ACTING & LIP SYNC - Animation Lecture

So his first reaction is going to be, bull elephant, no problem.
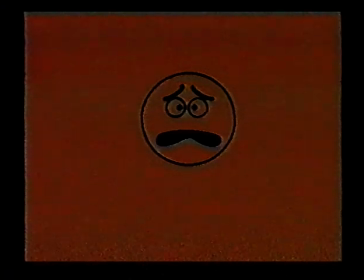If, for example, it's a nervous nerd type, like a Woody Allen, he might go mad.
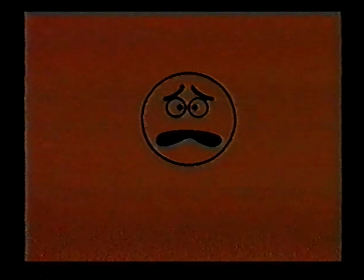He might gibber and tell jokes even, and giggle, or just sit there and short out. If, for example, it's a stupid goof, like perhaps dweeb might, if in a life-threatening situation, the goof is simply going to go,
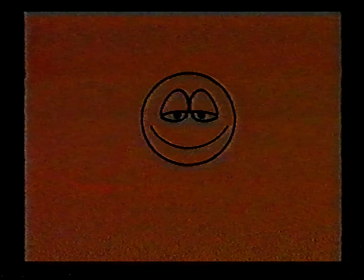and that's his personality, and it's funny because you didn't expect it, and yet it's on modeling and character. You could compare this to, say, Gomer Pyle, if any of you know that character, who's that dumb character, or anybody you would know.
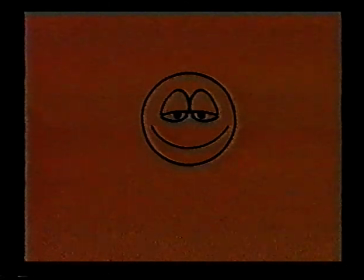You could start to reach out to those characters you've seen in other movies and start pulling traits and stuff. It could be a guy with a bad attitude, and here comes a bull elephant, it's about to kill him, and he goes, this is going to ruin my day.
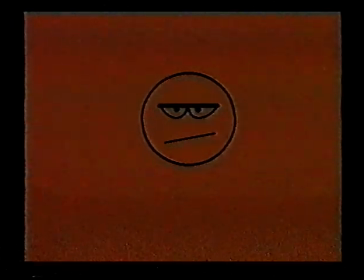Like you could think Grumpy and Snow White might do that, or Walter Matthau might have that attitude, just sort of a bad attitude. But what you want to do is to start putting a take together. You need to think in terms of starting with one emotion and breaking to the reaction.
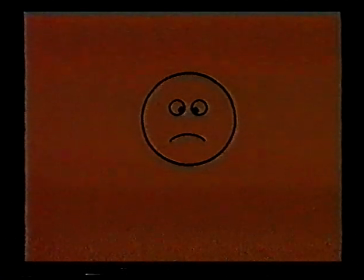So here's a neutral face, and it goes into, a negative reaction. This isn't very strong because you're going from neutral to negative. And so the trick is really going to be to search for opposite emotions at the beginning of the scene, before the reaction,
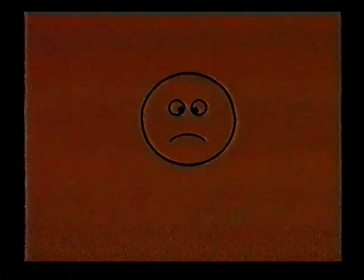so that you have contrast in attitude to the next emotion. How much you move and how far you move it is the art of animation, and is very, very dependent on the personality and the situation. But it's fair to say, this being cartoon world, push it as far as you can.
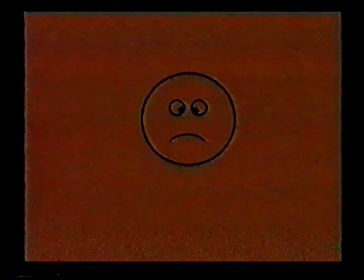It's always easy to come back. It's very difficult to get out there in the first place. So the trick then is to start with him smiling, so that when you go to the negative reaction, you've had a contrast in attitude from smile to frown.
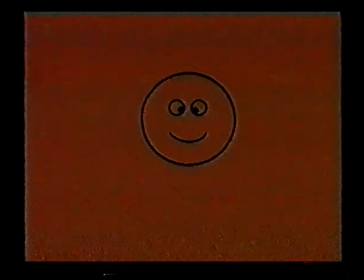But in the interest of pushing it and getting a bigger change of shape, you want to start with a smile and go to a bigger negative reaction, one of horror and shock. So not only you've got a bigger shape change, but you've also got a bigger attitude change.
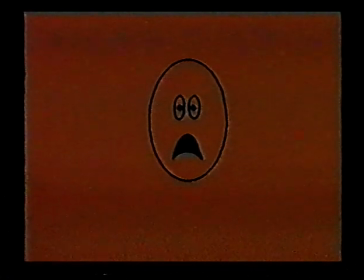And this is something that you have to be aware of, that because in the order of priority you want to act well, move things well, and drawing comes like third on the priority list, you get tangled up sometimes about the drawing. Sometimes it's easy to get worried about the drawing first. And so when you're acting, it's better to divide up the labor and just think acting first, and don't worry about the drawing. It was very liberating for me on Roger Rabbit when Dick Williams told me, he said, make a bad drawing. Just go there. Go to the expression you need and make a goddamn bad drawing. And if you say that to yourself, I'm going to make a bad drawing now, and I'm just going to worry about the emotion, you end up making a great drawing because you're so punching it with emotion that you get this thing that is off model, but boy, it's screaming with emotion, and that's more important than a good drawing. So don't be afraid. Go there, go all the way, make a bad drawing every time. And then if it really is a bad drawing, you can always come back and clean it up. But make drawing the third priority. Now, the problem with going from here to here is that there's no anticipation.
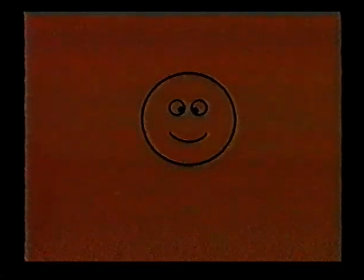And anticipation is crucial to preparing the eye. The audience will miss it.